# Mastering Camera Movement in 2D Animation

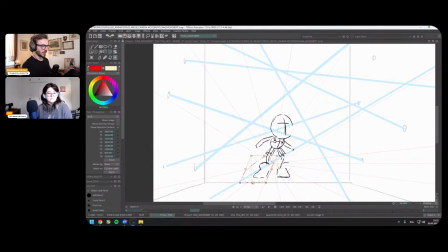I could also make like one leg, maybe like a step,
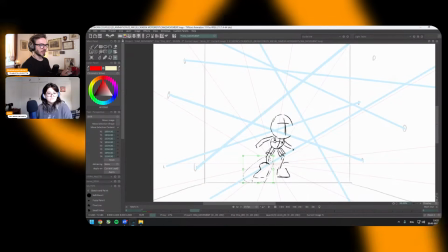just to make it a little bit more, how to say, like balanced.
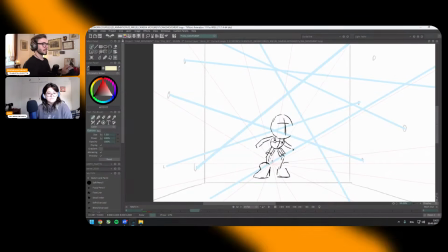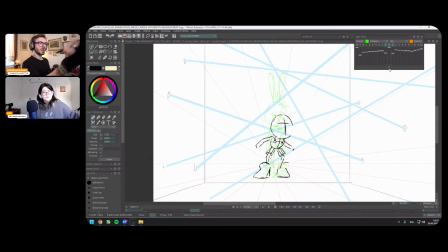It makes the pose look a little bit more asymmetrical, which is always nice. Yeah, symmetrical and also more powerful in terms of like it's a squash, right?
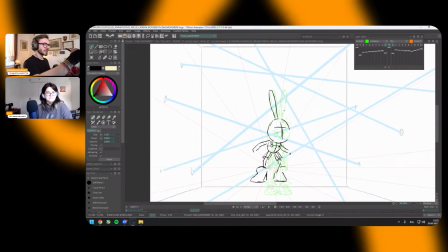So just Yeah. to make a bigger anticipation, basically.
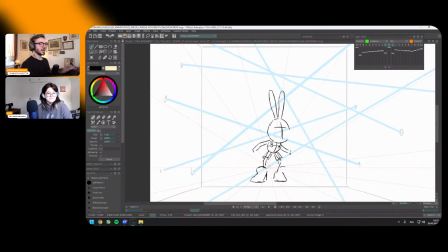So I'm not copy pasting here my character.
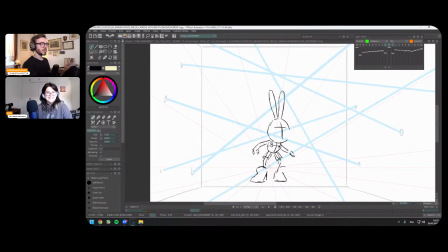I mean, at least for now. When you do a rough animation, it's fine to speed up and make your, I mean, to like use all tool to make it faster, as fast as possible. Because when you work in the studio, you have to show as fast as possible
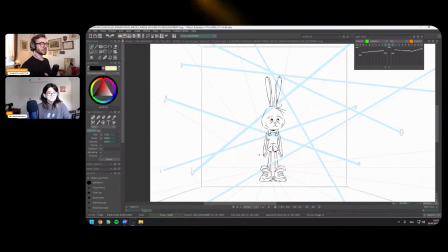your rough to the director, to the supervisor, just to understand, is this exactly what they want, right? Yeah.
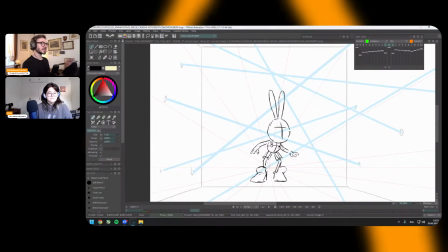Because it's the time is value, and it's very important
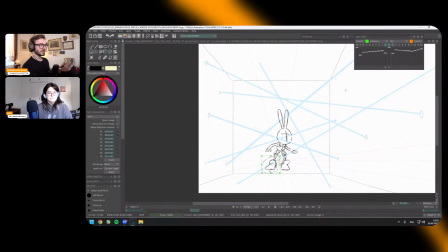to match their vision. Yeah, exactly.
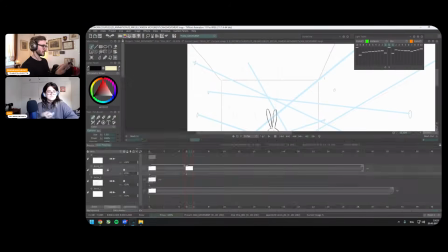All right. So even here, for example, my camera can move a bit more,
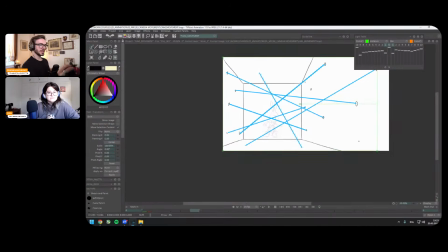like we can make some kind of like zoom in.
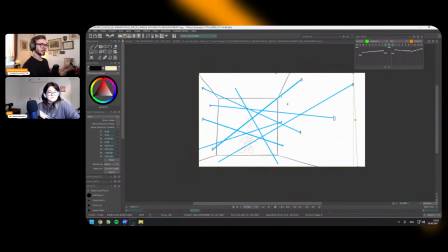Like this, you see, some movement closer is going to be more epic.
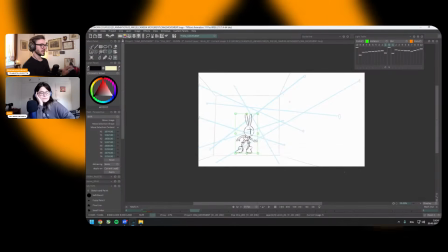I will do the same thing for my character.
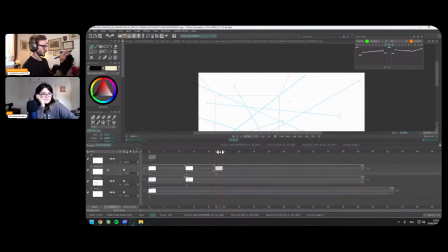Then I jump. And when I jump, it will be completely different.
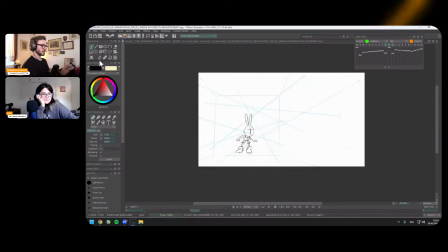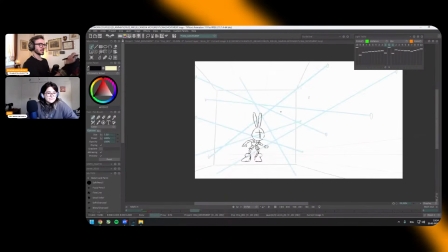So again, I'm just trying to understand how it's going to work.
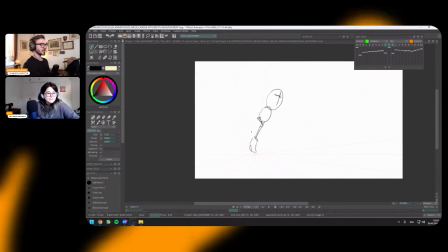That's why it's going to be very rough, and I will just like search Mm-hmm.
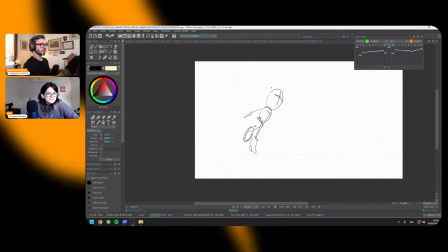So you will see my whole process of thinking.
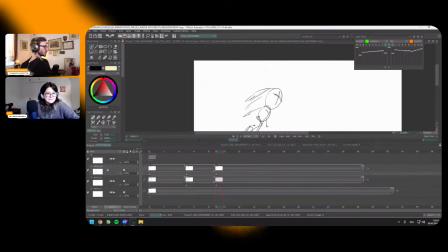So first of all, we change our perspective grid.
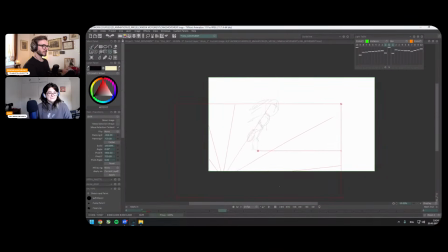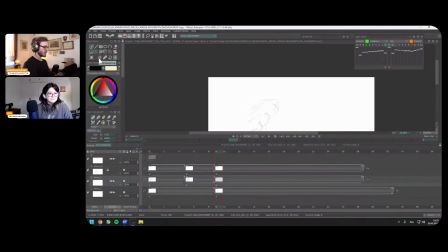I'll go down, and we have to, since we don't have any background, we have to imagine
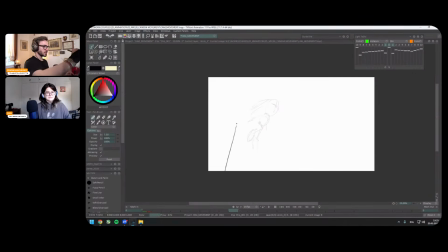how this corridor will behave, how it's gonna move.
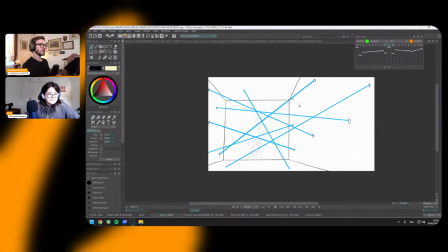So what I'm trying to do is this corner, let's say corner A goes here.
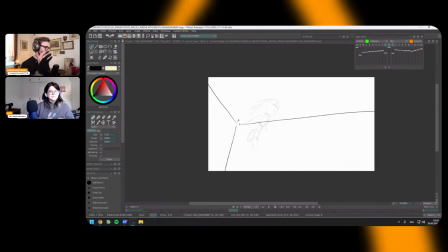So we're kind of moving the background. We're moving our, actually my perspective should be even more like there.
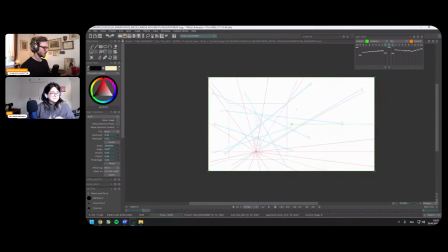Way more. And what to do when, I mean, when we move one, I mean, what you can do as well, you can have a bigger canvas, for example, and
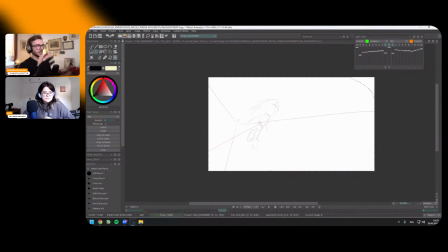see a little bit more like around what you have in the camera. But here I have a kind of everything in my head.
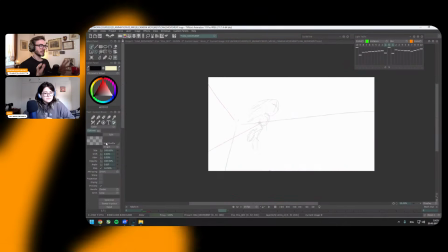So you have different kind of tools how to make your life a bit easier.
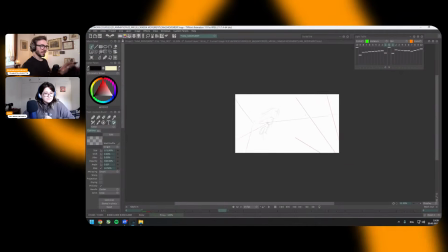But here I will do how I feel better to me.